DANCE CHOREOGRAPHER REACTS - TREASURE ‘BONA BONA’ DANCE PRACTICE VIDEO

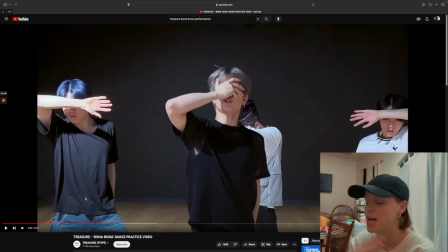[12:23]
You know, it's just one of those when you like droop your hand down your face. I know it's supposed to be like a sexy concept, but I don't know, I just find that more cringy nowadays for myself, but also no, I'm like an adult too. Whenever I was a fan way back in the day, I was in my teen years, and I
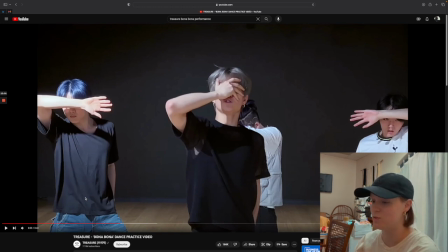[12:43]
enjoyed watching the boy groups and the girl groups for what they were, and I was a fan, you know, and I appreciated what they did, but I was like, this is my vibe, you know what I'm saying?
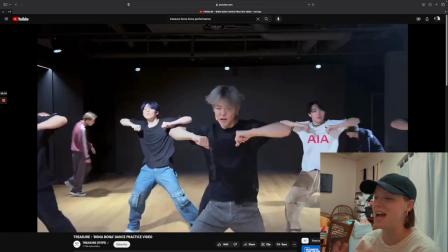[12:54]
So that just reminds me of that. So there's that beat, boom, boom, boom, boom.
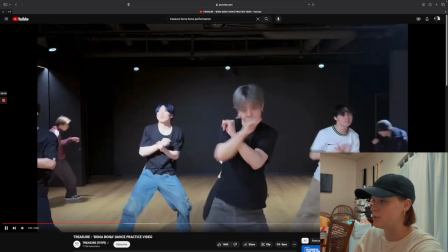[13:01]
So they're building up with their movements. They're sharper. Boom, boom, boom, boom.
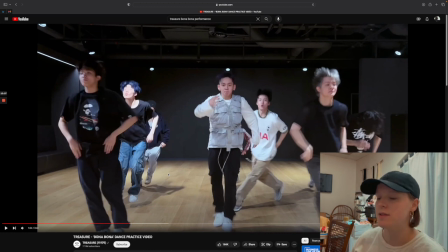[13:07]
A nice click, click, da, da, da, drop. Like a kick, it is different than a kick, step, touch. Whenever you kind of throw your leg out, it can look very sharp, but it's very full. So you can take up more counts, but also hit your music as it gets faster without overcomplicating the rest of your body.
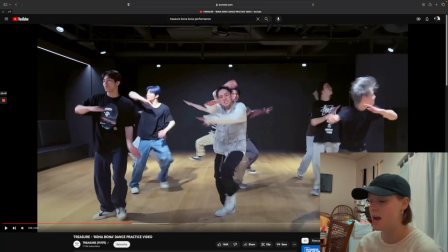[13:25]
Military, love the fact that they did because that snare and how they chose the timbre of the snare, the tonal color of the snare. So you know that certain instruments are very distinct in nature, so you can tell one snare from a different snare just based on the environment.
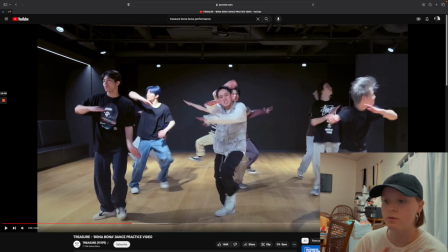[13:39]
You can also listen for the type of brand it is. I'm not very fluent in my percussion instruments, but I am very confident that is a snare drum. Now, whether or not it sounds like a marching snare drum in comparison to a stationary one when you're doing concert with band.
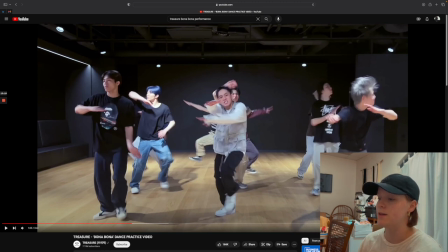[13:54]
But once again, I could be wrong with that, but it does sound very similar to that. So it makes sense when they do marching, military, like a military snare when they march, right?
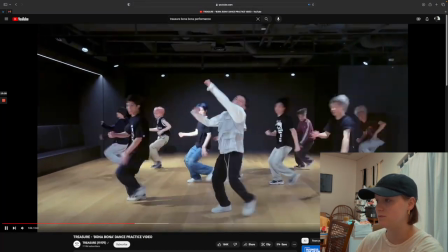[14:02]
So I really like that. Angle, like that was a nice little way to interpret that.
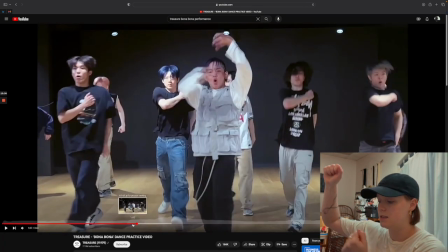[14:08]
Oh, I love the everybody. I know we have one dancer that's hitting, or one singer, he's hitting up, and he's the focal point because he's the one saying it.
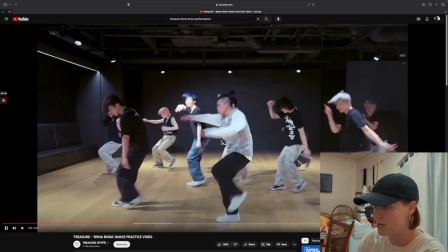[14:16]
But everybody else dropped it, but still did I love their choices over here. So it goes hit and hit and hit.
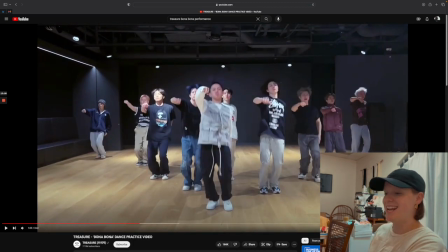[14:24] Bona.
That right there, boom. So you have this groove going on. I know it's been a habit, and I've seen other videos or other groups do this kind of body roll groove. It's nice, it's tasteful, it takes up a lot of room, but it's also engaging.
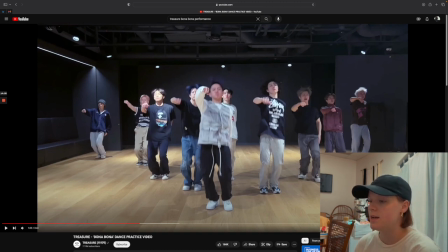[14:41]
So I'm always a fan when people not reinvent it, but put it in a different context with a formation or a dynamic.
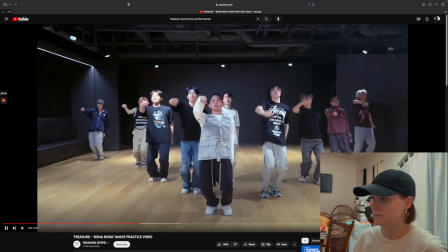[14:48]
And so that was really nice to add the little head there. I think they added a hit here too.
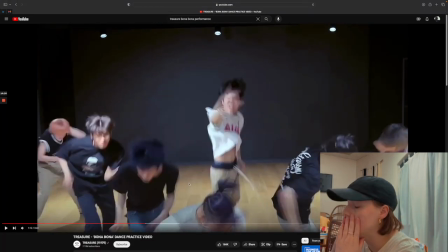[14:55]
Maybe not. And there, I'm assuming, so they cut it at the time where I couldn't tell if it peels from front to back or from left to right.
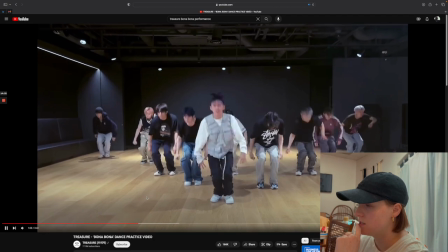[15:04]
I'm gonna assume it's a front to back peel. Oh, there is a hit.
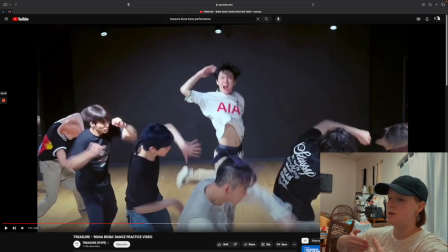[15:10]
It is, it's a front to back peel. Yeah, yeah.
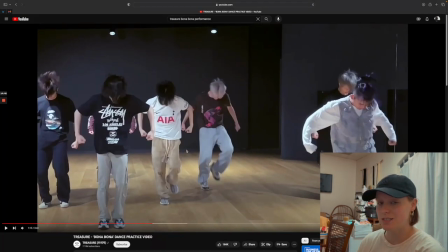[15:17]
So, I recently reacted to another choreo that is not released yet. I'm probably gonna release it later this month. They had these punches there, so that's kind of a common
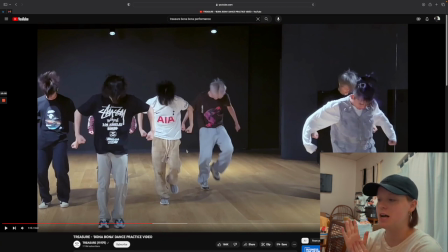[15:31]
sequence I'm noticing in some K-pop choreo within the past couple of years based on what I've been reacting to. It's nice, it builds, it looks good, but I would, if any K-pop choreographers ever watch this, I would also heed caution.
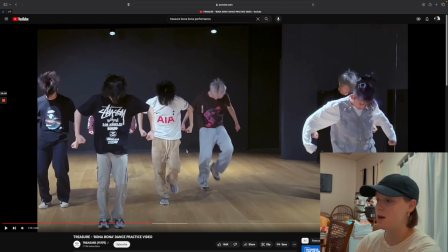[15:46]
Just be mindful whenever you see that. They did a good job of transitioning it in a different way than other ways I've seen it done. Some people keep it stationary, other people switch lines, they transition out. So I would just say whenever you encounter a fingerprint, I don't know if it's the same choreographer or not, when you encounter a similar fingerprint of movement,
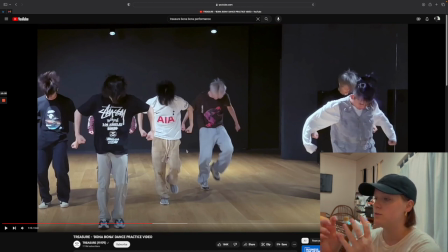[16:06]
just be mindful of where you choose to have it happen, what layer of your song you're going to be doing it to, who the group is, as well as the formation, placement, dynamics, the layers, the leveling, that kind of stuff, because I think that does matter.
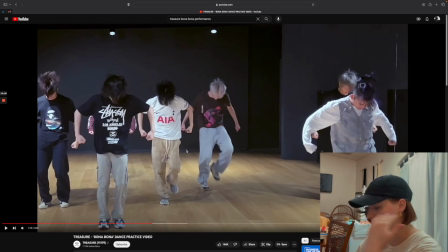[16:24]
You don't want to over recycle stuff.